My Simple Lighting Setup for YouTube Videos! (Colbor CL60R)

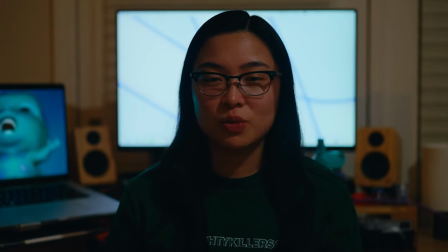0s
Bad lighting can make your video stand out in the wrong way. So today I'm going to show you how you could take your setup from looking like this to this using just four lights.
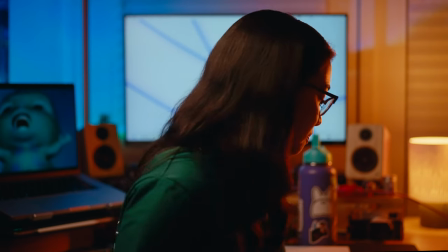9s
So let's start by turning off all the lights. The first light I want to talk about is my key light.
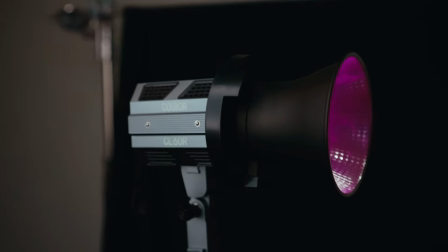16s
The key light that I'm using is the Cold War CL60R 65 watt RGB cob light and I really like this light because it's super small
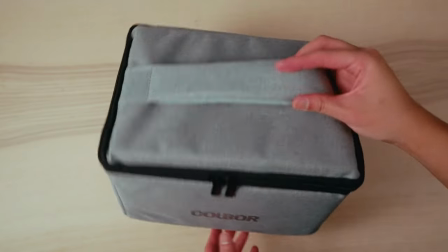24s
and compact and it comes with a cute little carrying case and it's really easy for me to take to work and go shoot with it so this light is super useful because of its size and it fits perfectly here in my small space. I like that this light can be controlled using your phone or the remote control that you could buy separately I believe and the cool thing about this remote is that I can adjust the brightness of the light without having to get up, the temperature of the light, which is nice, and also the hue, the hue, there we go.
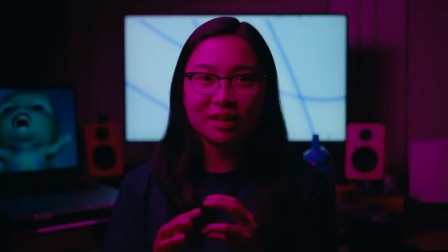66s
RGB is always very fun to play with and a very useful tool nowadays,
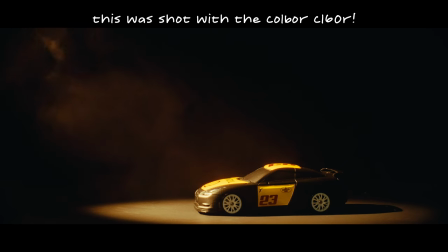71s
especially in commercial videography, which is like what I do. Having this remote control is super handy because I don't have to get up anymore to make adjustments to my light, which is always a super annoying part of filming by yourself. I think it's really neat that the little butt of the remote is sticky, so I can just put it here on my desk and turn it and not have any worries about it sliding off.
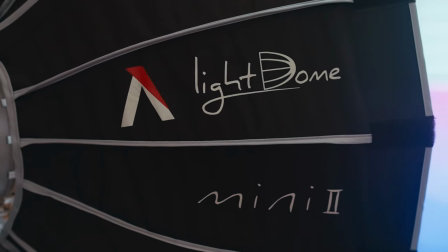98s
And on the front of this light, I have the Aputure Light Dome Mini 2, which as you could guess by the name is the smaller version of their Light Dome softbox. I really love the softbox because of a quick setup and teardown. They have this like lever thing going on, locking spring. I don't even know how to describe it. Look it up and you'll see what I mean, but it's really handy and perfect for taking around.
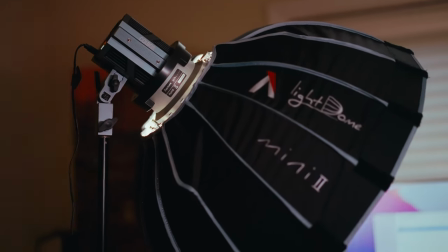121s
And together, this becomes my ultimate lightweight compact key light setup. And I really need it to be lightweight and,
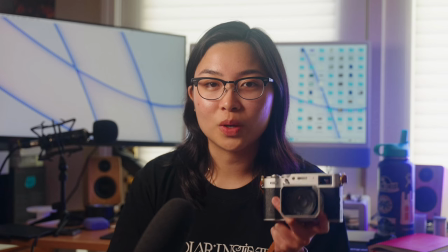132s
I don't know, easy to put high up like this because Because I found that having my key light higher up
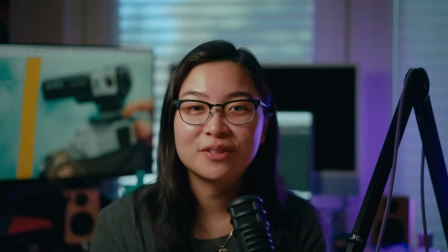138s
helps me avoid glare in my glasses and also avoid the shadow that I used to get on my face in my older videos.
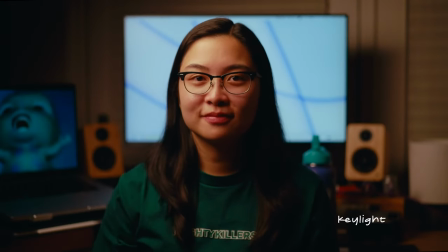145s
So this is what I look like with just the key light turned on. With just the key light turned on, the scene's not very interesting.
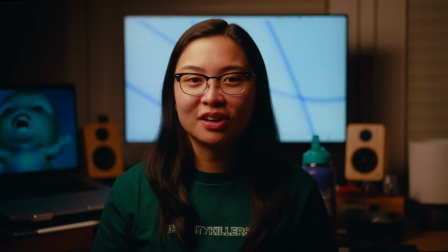152s
So in order to add more interest into the shot, I'm going to turn on a hair light, which will help separate me more from the background because as of right now, it's just, it's very dramatic.
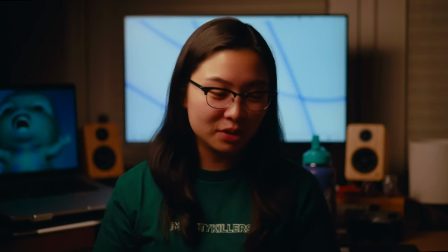163s
How about that? It's just me and Bipple hanging out talking to you guys, but if I turn on this light here
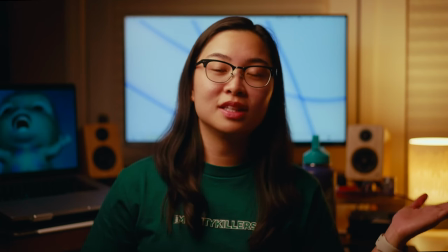171s
This is my practical lamp This is actually not the light that I'm gonna be
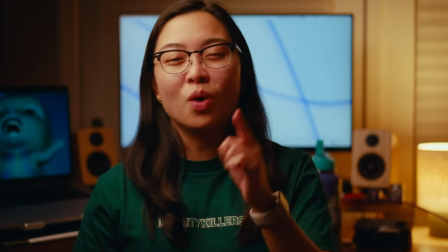176s
using as my hair light But the light that I want you to think that I'm using for my hair light
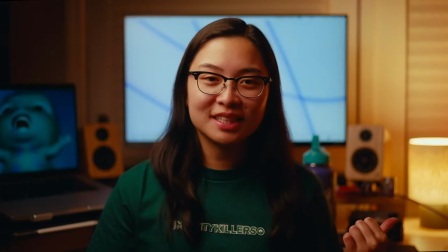181s
The magic of video am I right? So I purchased this lamp from Etsy actually and inside of the lamp I put a
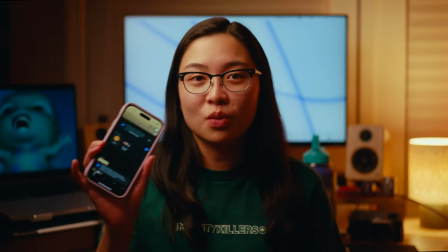189s
Philips Hue light bulb that allows me to control it wirelessly from here and I can make it any color that I want.
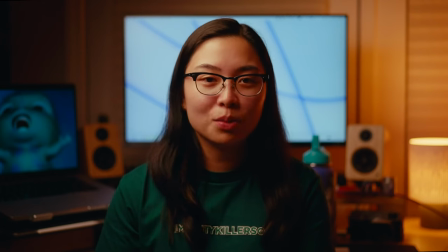195s
So of course I chose the most unique and crazy color that I could choose from the rainbow, orange. And I'm just kidding. I chose orange because I wanted the space to feel kind of warm and cozy.
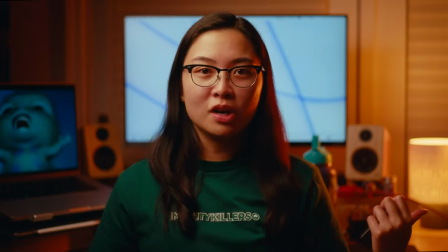210s
And so now here's the real hair light. There we go. Right off screen I have a Nanlite power tube which is this cute little
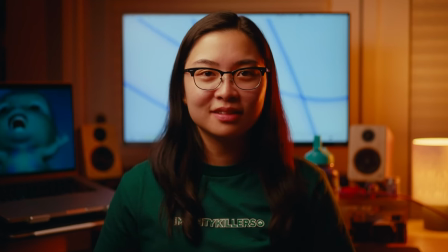219s
led tube light whatever you call it but yeah it's a
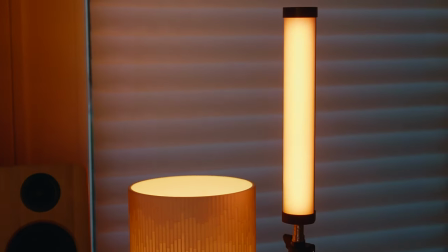224s
mini tube light which allows me to select any color rgb and so i set it to orange
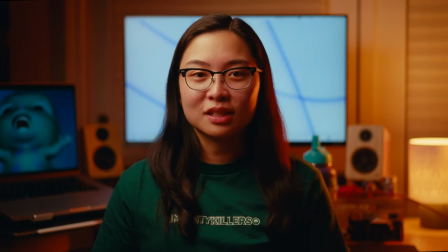229s
and this actually projects enough light that it'll reach the side of
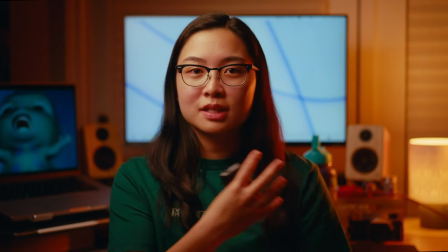235s
my face and kind of give me a little separation from the background so this
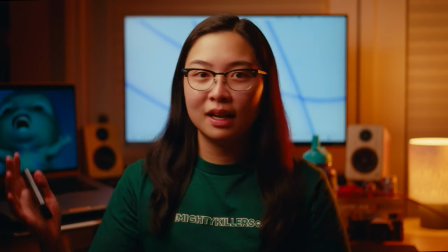241s
is what it looks like right now with just my key light and my hair light and I think honestly it looks pretty good.
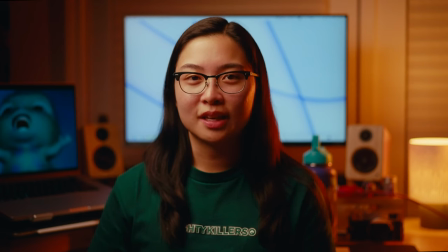255s
Honestly if you're looking for a simple two light setup I would just go with this a nice key light
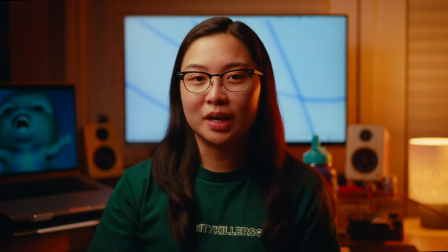262s
with a soft box and then a little hair light to separate you from the background but if you want to go the extra step I have a
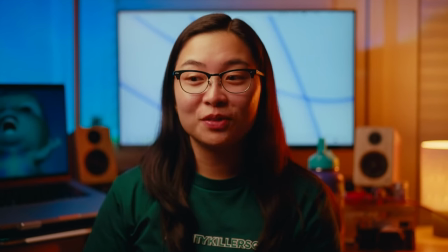271s
fun little sunset lamp that I bought from Amazon because I saw it all over TikTok and I'm easily influenced and as you can see it's not
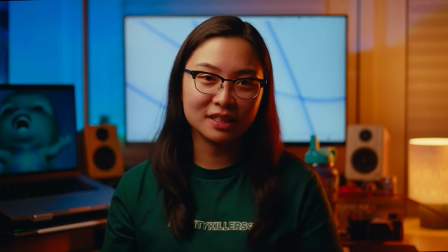279s
quite the color of the sunset because you're able to change the colors which is really nice and so i didn't want the image to be fully orange in the background i wanted a little bit of color contrast because
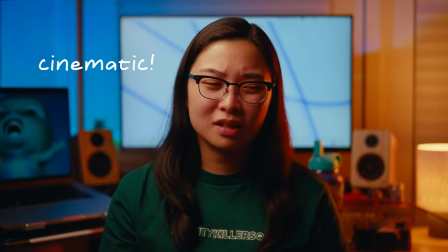293s
i like to make things look cinematic and really awesome and
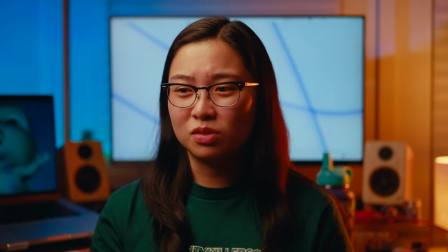298s
cinematic and just really gorgeous and cinematic because that's
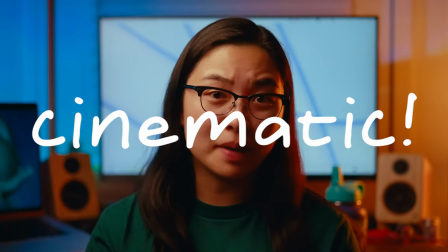304s
the only thing that matters in this world is making things look cinematic so you know I had to hit you with the
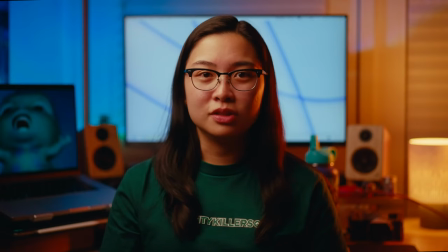310s
teal and orange the bibble the orange I really like it because it adds a splash of color
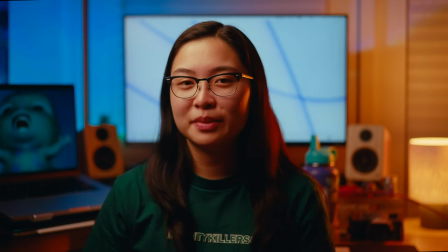319s
and it kind of rounds out my image in my opinion without it I feel
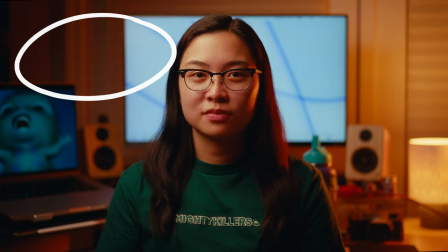323s
that it's super dark on one side of the image and it's super bright on the other but now I feel that
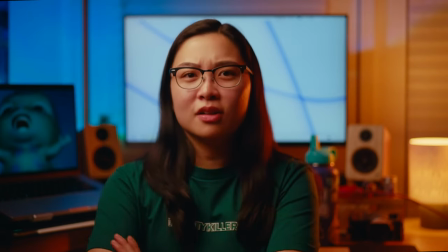328s
it's evenly lit behind me and honestly having like a fully colored
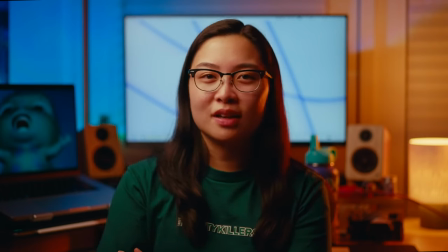333s
background gives more of like a studio feel to this, if that makes sense. But yeah, I just want to say a quick thank you to my friends over at Cold War for sending this light to me. This light has been used so much in the past few months and it's definitely a permanent part of my kit. Yeah, if you'd like to check out any of the products that I mentioned in today's video, please do check out the description below. I'll have it linked. If you guys have any questions, please do let me know in the comments and I'll get back to you. and yeah thanks for watching I hope this video inspires your next lighting setup I'll see you guys next time